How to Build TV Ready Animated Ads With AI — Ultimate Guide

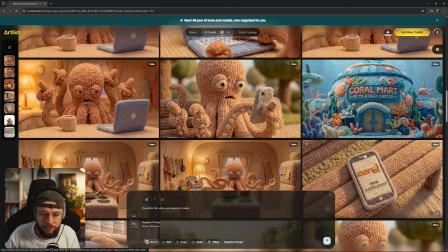(24:36)
And over the course of time, I managed to bank up a load of really great AI video generations.
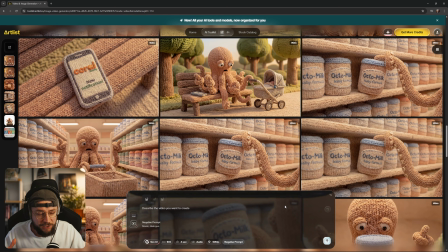(24:42)
And then it was time to move back into the edit. Like I say, guys, I was really impressed with Artlist's new AI toolkit. Really nice, simple, clean interface with a great level of control for your generation. So if you do want to go ahead and check it out, you can click the link down below in the description.
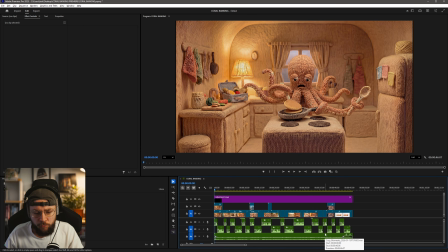(25:00)
So like I said earlier on in the video, the voiceover really kind of leads the narrative of the entire ad. So when I was going ahead and dropping in each of our video generations,
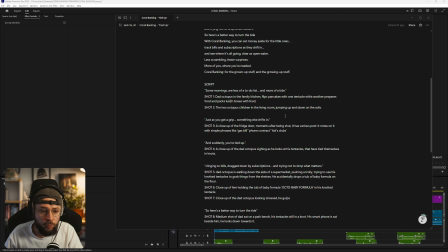(25:12)
I'm just cross-referencing the script, so I know which shots go with which voiceover line.
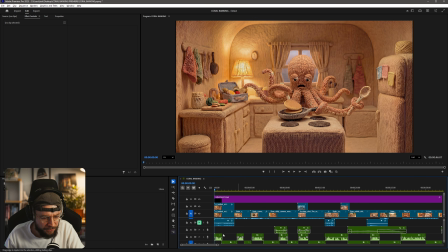(25:17)
So it was actually pretty easy to piece this together. If I just run through, I'm just going to mute all of the audio tracks as we kind of go through each shot, and I'll raise any kind of problems or anything that I found interesting as I went along.
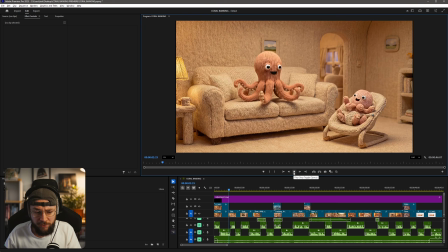(25:29)
The opening shot here actually took quite a few generations to get right, even though it's pretty simple.
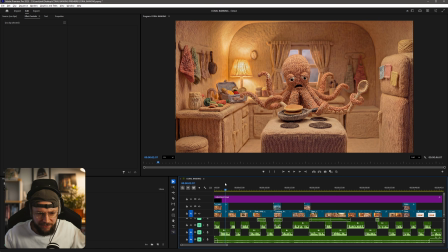(25:35)
Originally, I was trying to get the dad octopus to like use his different tentacles to chop up food, pack lunch boxes, all of this stuff. But again, I just had to make it a little bit more simple so that he's just making pancakes, kind of flipping them over in the pan.
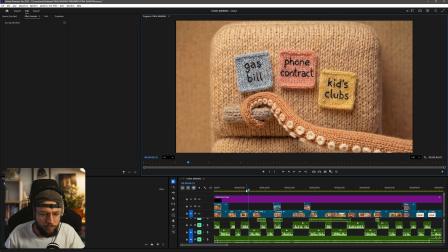(25:50)
This shot was pretty easy, just kind of rerun. And then we move on to the freezer door being shut.
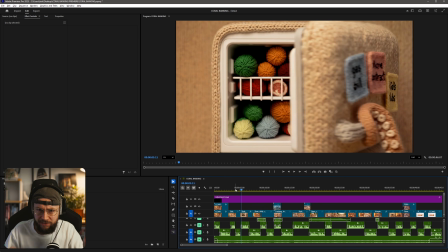(25:56)
Like I say, this was reversed shot where I cut into it so we didn't see that fused weird extra tentacle coming over.
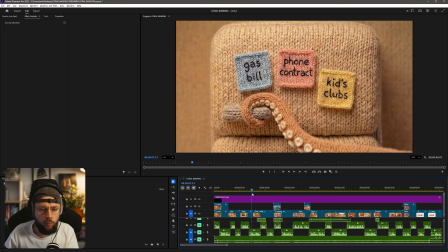(26:04)
So I knew that reversing the shot would just make this whole video generation easier for that particular one.
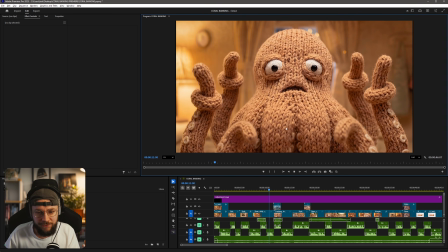(26:11)
Here, of course, we have my favorite generation of the entire film. Didn't have to do anything there.
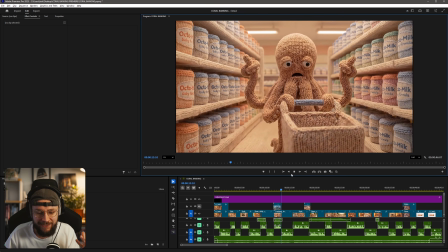(26:16)
It just worked really quite well. Now, if I cut into what I originally had for the edit, we dwelled on this shot of the supermarket for a really long time.
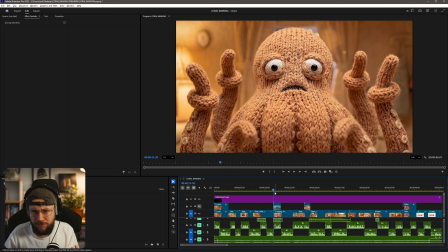(26:25)
It actually feels kind of like weird and awkward. And usually when it comes to an ad, there are quite a few different shots and cutaways there.
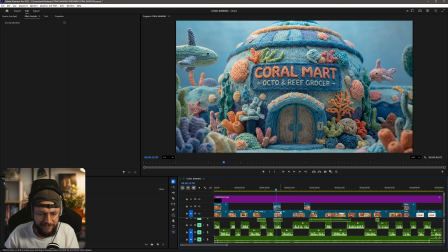(26:32)
So if I re-enable this layer here, you can see, like I said earlier on,
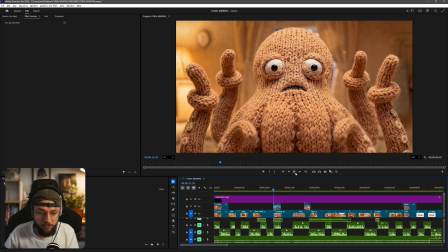(26:36)
I ended up using the exterior shot of the supermarket to act as kind of establishing the scene.
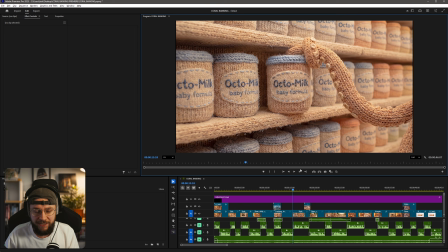(26:42)
And then we cut into the dad octopus walking down the aisle. And again, we have our extra shot here where the tub is being knocked off the shelf.
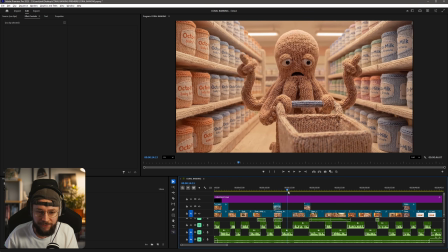(26:50)
Like I said earlier, I was originally trying to pull that off in this same shot, but I just couldn't get it to work.
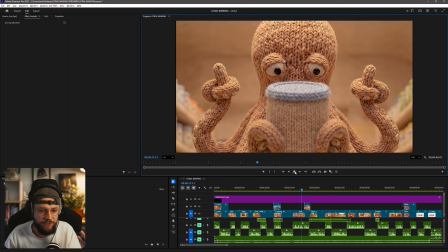(26:56)
So we have our cutaway where it drops off the shelf, and then we have the dad octopus looking at it, and then we see that it's baby formula as well.
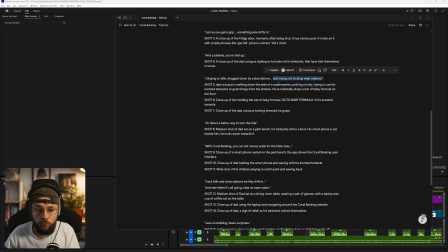(27:05)
And that's important that we see what he's dropped very clearly, because the voiceover line is in trying not to drop what matters.
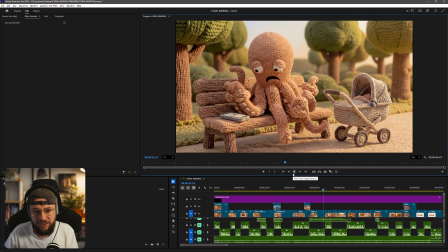(27:12)
We then cut over to the park scene, and actually this was all pretty simple, I've got to say.
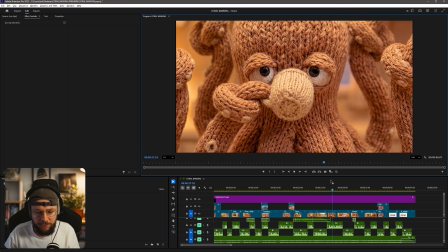(27:17)
These generations were not too difficult to get. Similar deal when our dad octopus is sat at the dining room table,
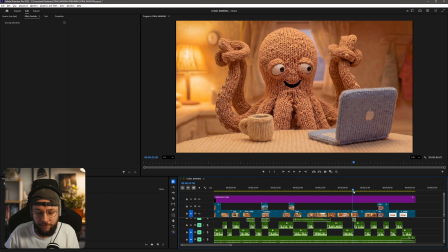(27:24)
finally kind of easing his financial worries by logging into Coral Banking. This here was an additional shot. I felt I was just dwelling on this one here for too long. You will find that a lot when you're going through your edits, that you're just hanging on a shot for ages. Whenever you feel like that, whenever you're watching your edit and that kind of pops into your head,
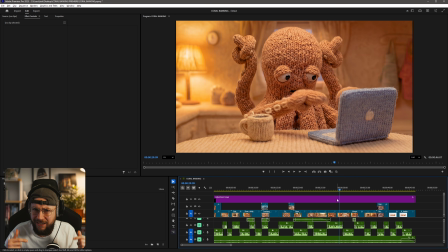(27:44)
that is when you need to go take a step back and generate something else to plug that hole.
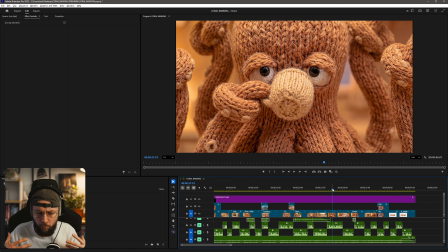(27:49)
Like, unless you're trying to deliberately make something feel awkward or lengthy or drawn out, which often isn't the case when it comes to an advert, you need to kind of create another shot to fill that gap,
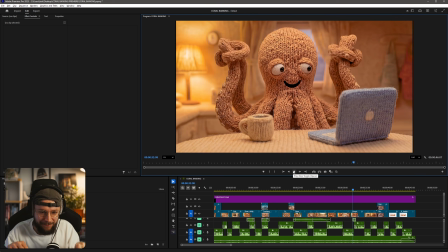(28:00)
basically. Really love this generation here where the knitted laptop is like really subtly moving up and down.
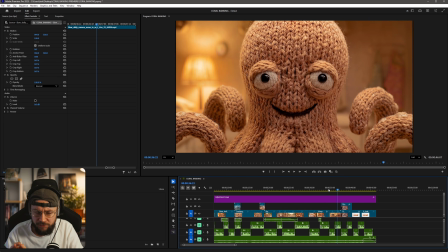(28:05)
And once again, with the shot of the crossing off the post-it notes, that shot kind of dwelled a bit too long again.
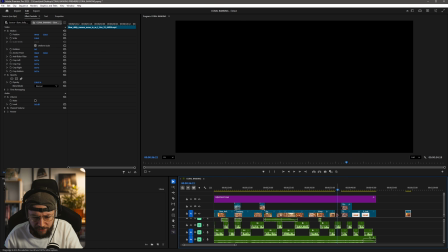(28:11)
I think I didn't even have an additional shot.
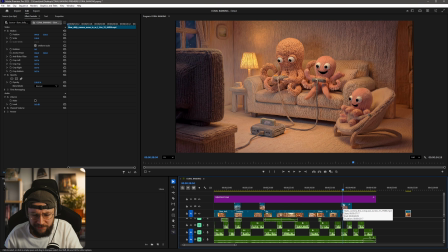(28:13)
So if I just throw that away, we just went through like this, and it just felt like we were just watching it for too long, basically.
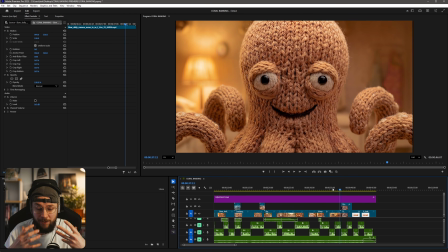(28:21)
So once again, I ended up generating another cutaway to show how happy the dad is just in himself,
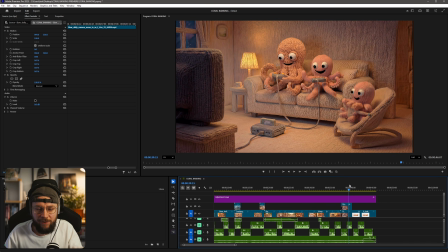(28:27)
because later on we're going to see how happy he is with the kids.
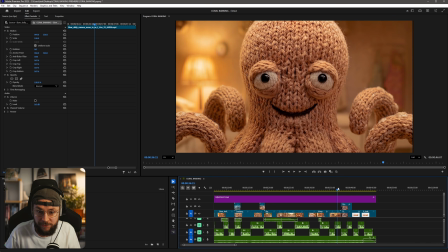(28:30)
I want to show that he's happy in himself because he's kind of conquered these financial worries with Coral Banking helping him.
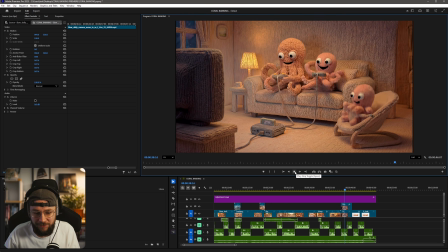(28:37)
It's that moment of being satisfied where he's ticked off all of these issues and he's just kind of like, yeah, okay, we're on track now, you know.